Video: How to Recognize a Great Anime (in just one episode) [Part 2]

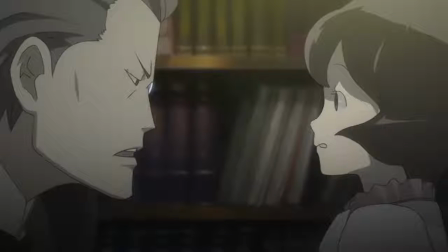So the first episode opens up on this conversation between the vice president of a newspaper group and his assistant discussing the nature of
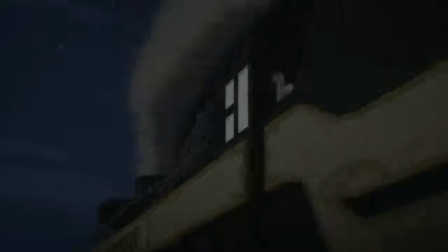storytelling and trying to determine which elements of this story would be necessary to its conveyance or what would make for the best starting point,
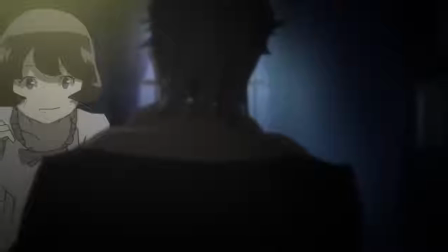ending with the very meta conclusion that they themselves could be that.
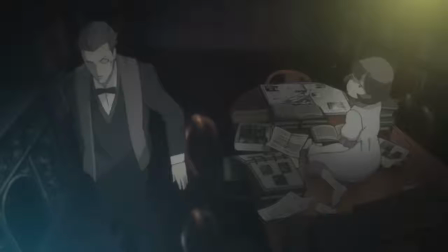It's basically the show's way of informing you that its plot is complicated and has a lot of moving parts,
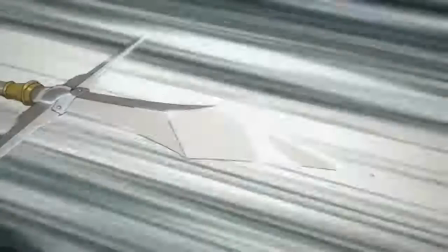and that there's no one starting point that necessarily makes the most sense.
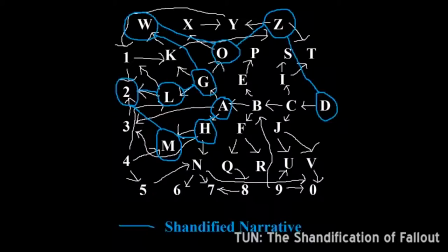If you've ever seen Mr. B-Tongue's video explaining the concept of shantification by way of the Fallout games, then you'll really get where this conversation is coming from.
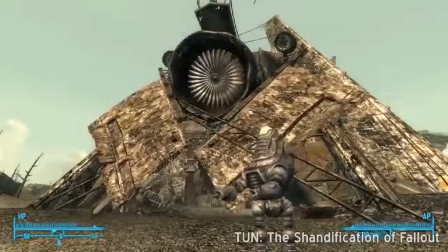And if you haven't seen that video, then I highly recommend doing so, because it can double as a great Baccano analysis in this regard.
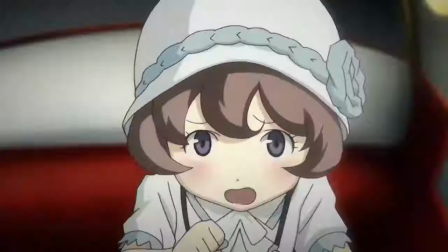Understandably, this scene could be pretty confusing for new viewers, and it doesn't really do a lot to establish the actual story or characters.
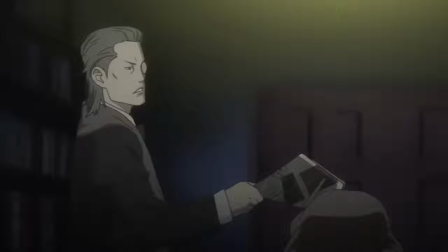For me, a lot of the appeal of this scene the first time through was just in listening to Norio Wakamoto droll out the word
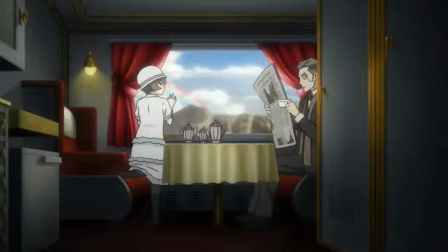KIAORU while talking to Chihua Saito and staring at the gorgeous characters and setting designs.
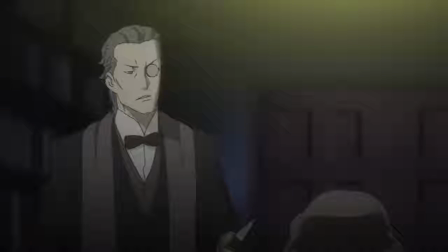But what this scene does accomplish is a lot of establishing the general tone and feel of the series.
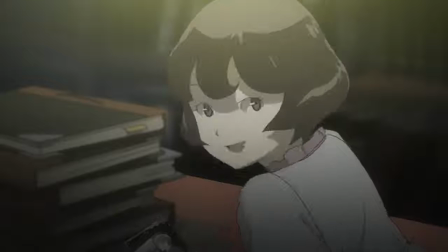We start off with some fun, weird characters who feel very strongly about oddly specific things, flashes of intense violence and gore,
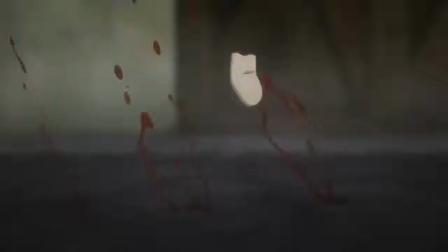an establishment of the setting of Prohibition-era New York, some really badass animation of something very supernatural happening to a guy's fingers,
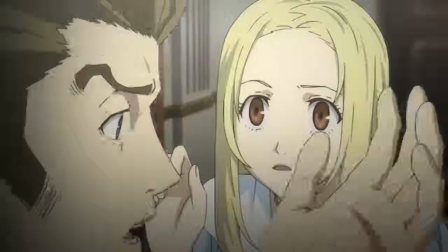and a chronology that you would need a map and compass in order to keep track of. Do I even need to mention at this point that this episode is a lot of fun to go back to on the rewatch?
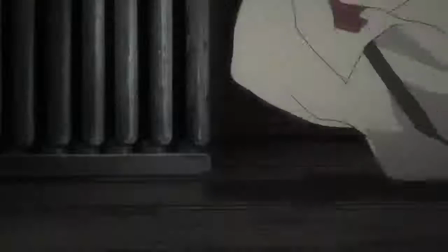The second half of the episode isn't so much built around conveying plot information as it is around setting up certain ideas.
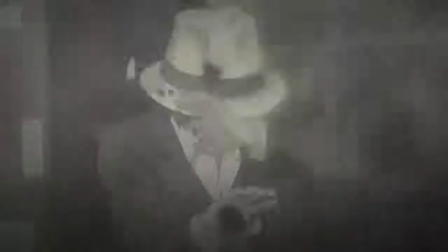It cuts together a spattering of events from all over the timeline to communicate some of the most important plot elements just so that we'll have them in mind for the future.
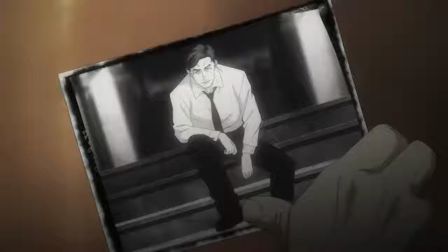We learn that there's a mafia turf war going on, that a guy named Dallas Genoward is in some deep shit with one of those mafia families while his sister is worried about him,
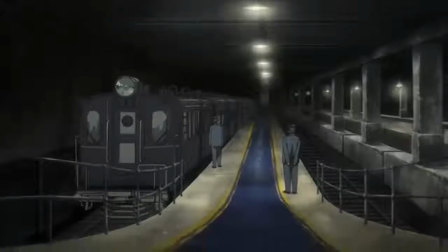that there's a bunch of characters who can be riddled with bullets and still manage to survive, and that some crazy-ass shit went down on this train that half of the cast just rolled in on.
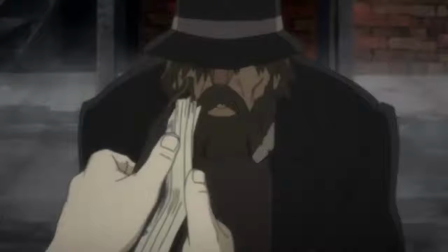A surprising amount of these scenes actually take place at the very end of the story, with almost none of it happening at the chronological beginning,
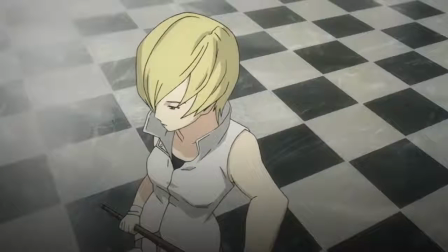yet they create some sense of what we're going to be getting out of this series eventually when things come to a head.
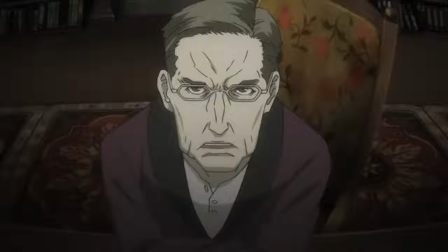Now, I'm fully willing to admit that the first episode of Baccano is not one of the best first episodes of anime out there,
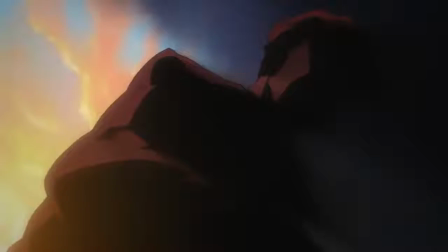and certainly not one of the best episodes of the show. I think that it possibly goes too far with showing so many scenes that the viewer has no reason to care
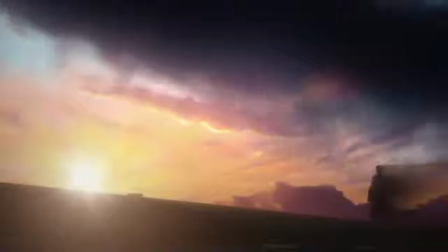about or understand yet and that it wasn't totally necessary to put these exact scenes at the beginning.
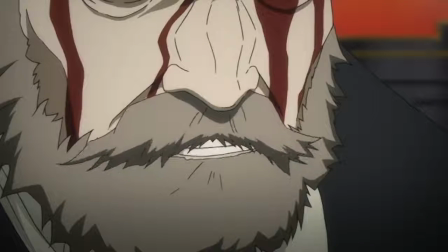All of the things that I just described could have been accomplished with a different scene selection and perhaps fewer moments that outright don't mean anything yet.
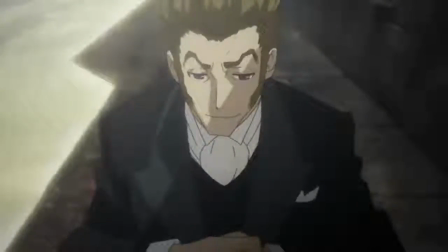However, I do think that the first episode of Baccano did more than enough to show that it had potential to be an amazing series.
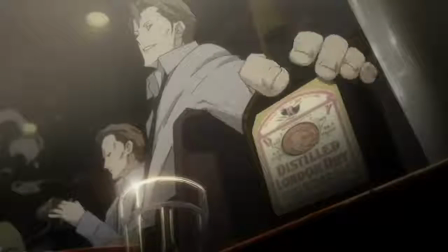Hell, the OP alone would have been enough to convince me that this show was going to be worth watching to the end, because Christ if it didn't kick ass.
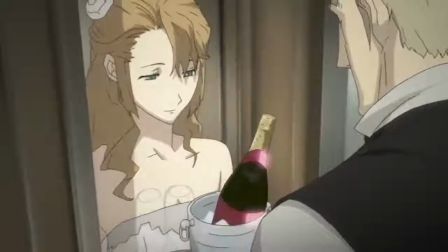The first time I saw this episode back when it was airing,
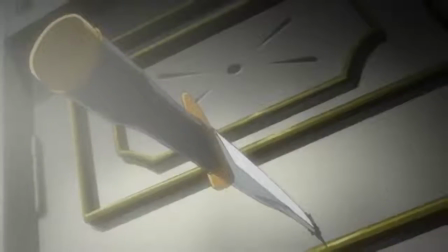I was really excited to be getting what felt like the anime version of some of my favorite stylish gangster movies, and the level of badass violence,
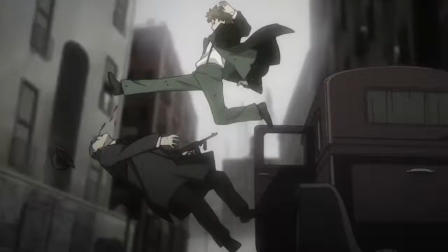cool-looking characters, and sleek animation was more than enough to hook me in. I don't know if Baccano would have had my favorite opener of the season in every season that I can imagine,
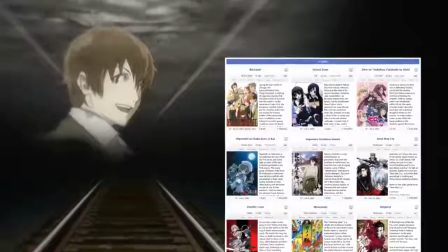like the other two shows that I've talked about, but looking at Summer 2007's showing, the only thing that I remember liking more on the basis of its first episode was Zetsubo Sensei.
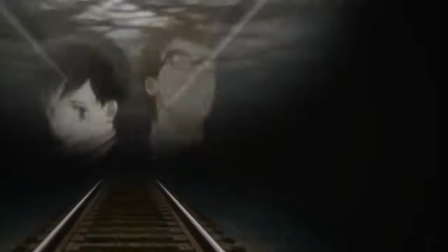In any case, I certainly didn't drop it. So alright, up until this point,
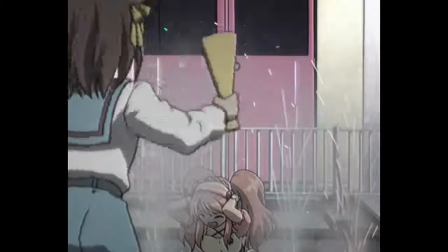I've been playing defense for opening episodes that I think do more to showcase and accentuate the positive qualities of the shows that they come from than they are often given credit for.
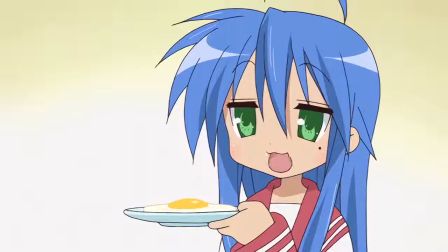But now I want to take a look at an opener which was not only controversial at the time that it came out, but which may have played a role in getting the show's director fired.
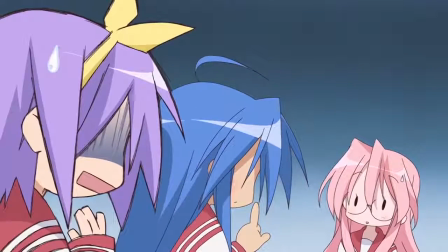I'm talking about the infamous first episode of Lucky Star, a show whose director, Yutaka Yamamoto,
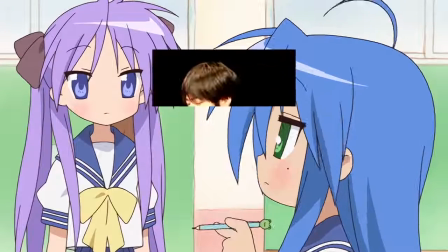was let go after the first four episodes and replaced with another KyoAni staffer, Yasuhiro Takemoto.